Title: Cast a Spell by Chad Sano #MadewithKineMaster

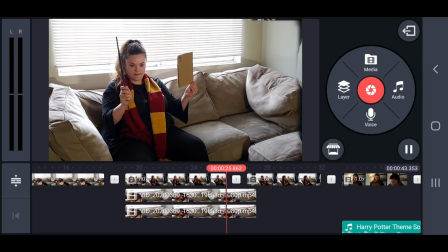(4:09)
So what I did is I just exported this clip right here with all the layers, and then I re-imported the single video clip that I made.
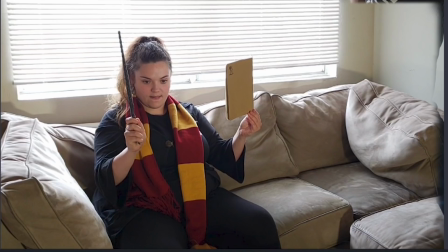(4:17)
Now with that single video clip, all I did is zoom in a little bit, and essentially just cropped out the little bits of me that you could see.
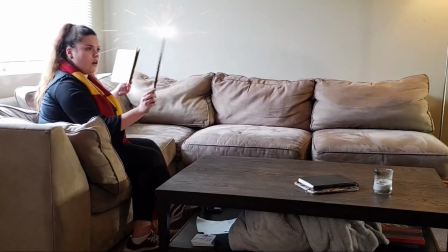(4:27)
Okay, next there's quite a few different effects that we're going to do for this one. There's going to be the wand catching on fire, almost, and lighting the candle with the wand.
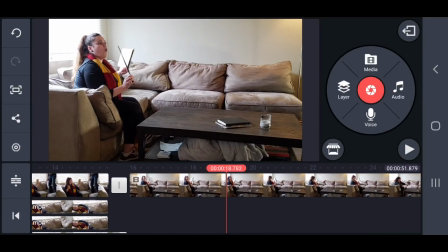(4:36)
So again, I did this all in one single take so that I didn't move the camera from hitting start and stop.
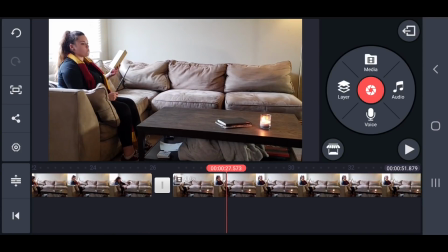(4:41)
So I had Allison do the whole motion and pretend that the candle caught on fire. So what we did is I went ahead and used my easy flame and I lit the candle.
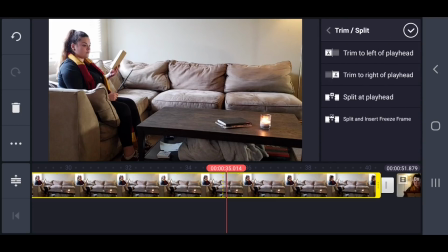(4:51)
So now that we're editing it, I'm going to go ahead and take that last chunk of where the candle is lit,
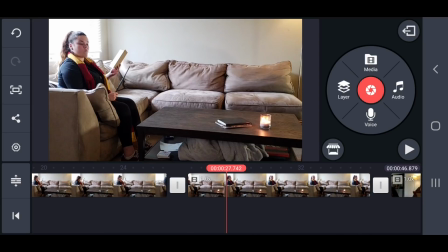(4:56)
and we're going to split at playhead. Alright, so now we have this little section of just the candle being lit.
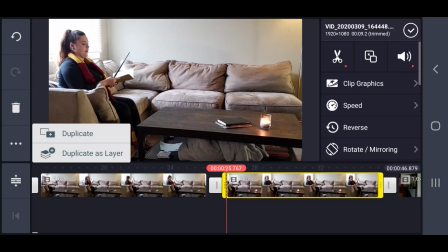(5:01)
So we're going to go ahead and duplicate his layer, and we're going to hold and drag this over our main video clip.
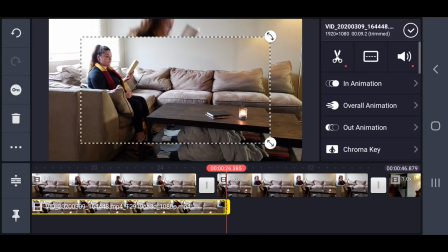(5:06)
So now we just have our main video clip of the actions and the candle being lit. So we're going to focus on the layer first.
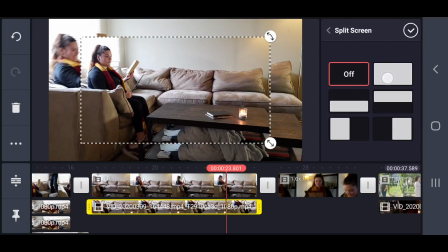(5:12)
We're going to scale it up to 100%. Again, I hit off and full screen back and forth to make sure it's about 100%.
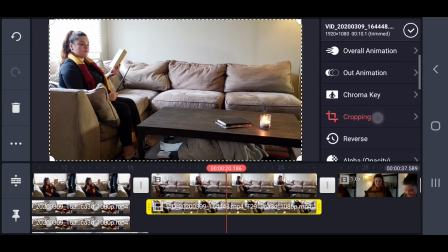(5:19)
Alright, that's looking good. Next we're going to add a mask, and this time I'm going to use the circular effect since it makes sense to me.
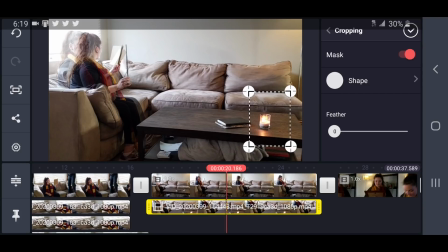(5:25)
And we're going to go ahead and crop just around the candle. Now I do want to leave it a little bit bigger because I like the reflection on the wood and I want that to show.
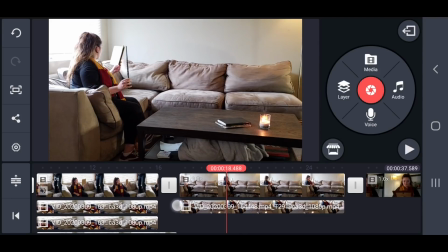(5:34)
And we're going to hide the feathering. Now I'm going to find the moment that I want the candle to be lit, and we can go ahead and trim to left of playhead.
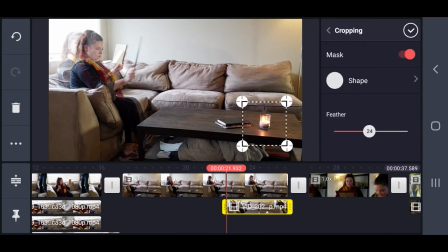(5:42)
So now from this moment on the candle is lit. I'm actually going to make it a little bit bigger, and I'm going to feather a little bit more to blend it in nicely.
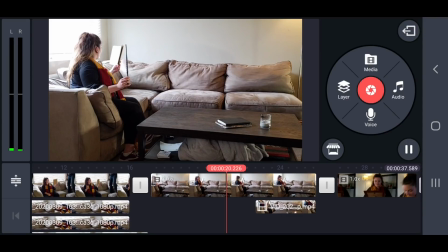(5:49)
So now she waves the wand and it's lit. Now I don't want it to do a super hard jump cut, so I am going to fade it in.
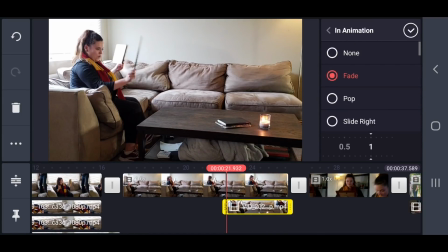(5:57)
I'm going to speed it up so that it fades in very quickly, but still, as you can see, it doesn't just do a hard jump cut.
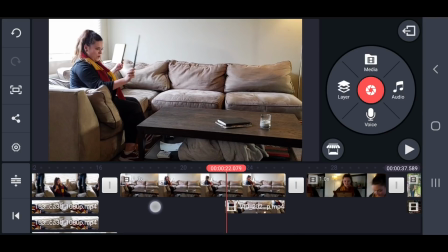(6:05)
Alright, next we're going to add the effect of the wands kind of going out of control and sparking.
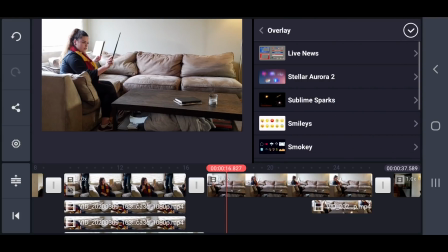(6:10)
So next we're going to click on Layer, Overlay, and I downloaded a pack called Sublime Sparks.
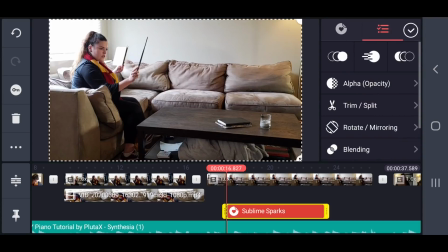(6:17)
So I'm going to choose this one on the bottom right, and I'm going to bring this in.
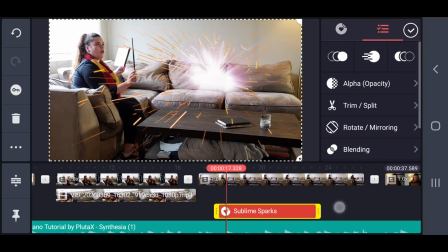(6:20)
So now the first thing I'm going to do is position it where I want it to go, and I'm going to scale it down, and we're going to position it on the tip of the wand,
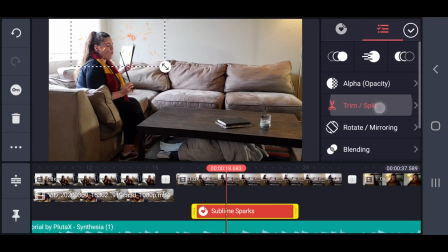(6:27)
and we're going to trim it so that it goes away after she blows on it. Alright, now obviously the spark isn't following the wand, so we got to fix that.
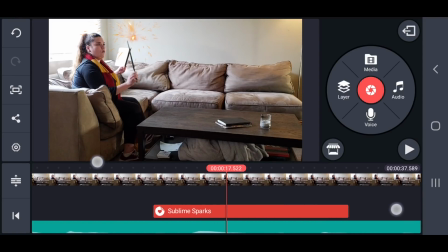(6:34)
And I'm going to zoom in quite a bit so it makes this next part easier.
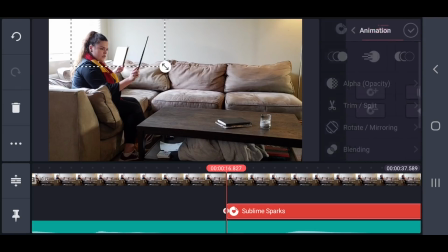(6:38)
We're going to start at the beginning, click on the keyframe icon, and what we're going to do is every few frames, it doesn't have to be every single frame, but we're going to go skip ahead just a little bit and reposition, so that as she's moving the wand, we have the sparks flying out from the tip of the wand.
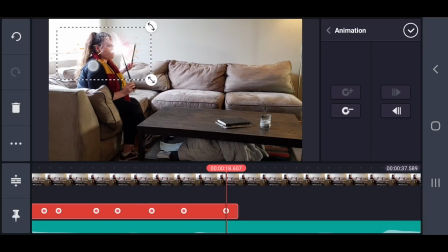(6:53)
Alright, now the last thing I'm going to do to help it blend into the scene is choose the screen blending mode instead of just normal.
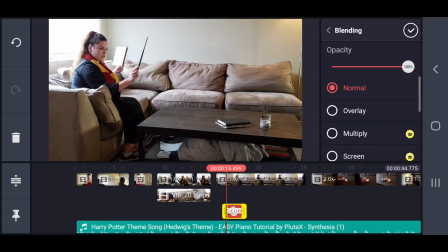(7:00)
And to me, it feels like this brings it nicely into the scene. And to sell it just a little bit more, on the asset store you can download the sound effect lighter, etc. And as you can see inside the lighter package, there's one called Sparkler.
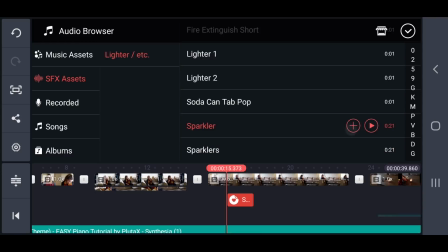(7:15)
So we're going to go ahead and add that to really sell the effect. Alright, last but not least, we have the picture frame effect.
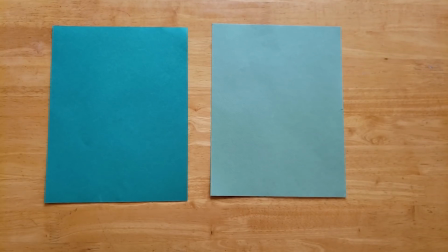(7:22)
So for this one, it is essentially a green screen effect. So I went to the 99-cent store and got some little 8x10 green pieces of paper.
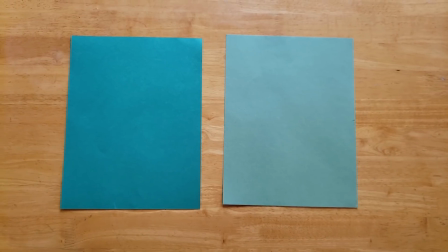(7:30)
I did buy 2 of them just in case I changed my mind on the shade of green I wanted to use.
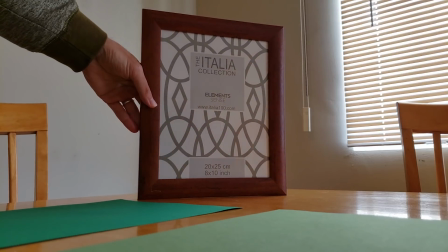(7:35)
And I went ahead and bought this picture frame.
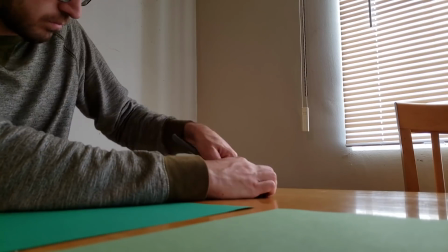(7:37)
So all I did was open up the picture frame, take out the artwork that was in there, and I cut the green paper to match the dimensions of the picture frame.
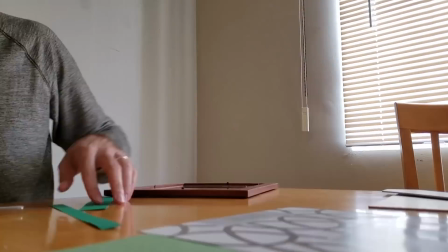(7:46)
Now I put it back together with the green screen in there, and there you go, you have your own green screen picture frame.
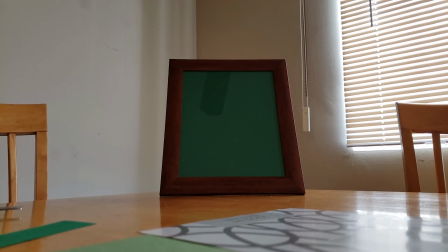(7:52)
Now after I stopped recording, I did however take off the glass because I realized there were some reflections that I didn't want.
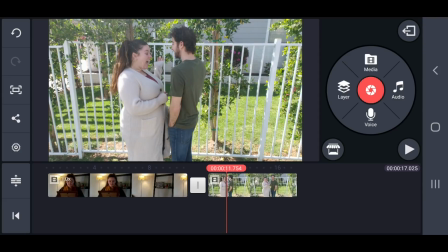(7:58)
So now I have a few different clips. Me and my wife went ahead and filmed the outside portion of it, the part that's going to be shown in the picture frame.
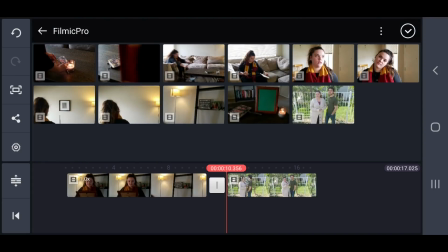(8:05)
So I'm going to bring in a new layer, and I'm going to choose our picture frame video clip.
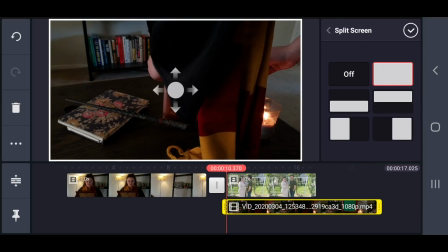(8:10)
And now we're going to put the video inside the picture frame. So we're going to go ahead and click on the layer. We're going to scroll down to chroma key, and we're going to enable it.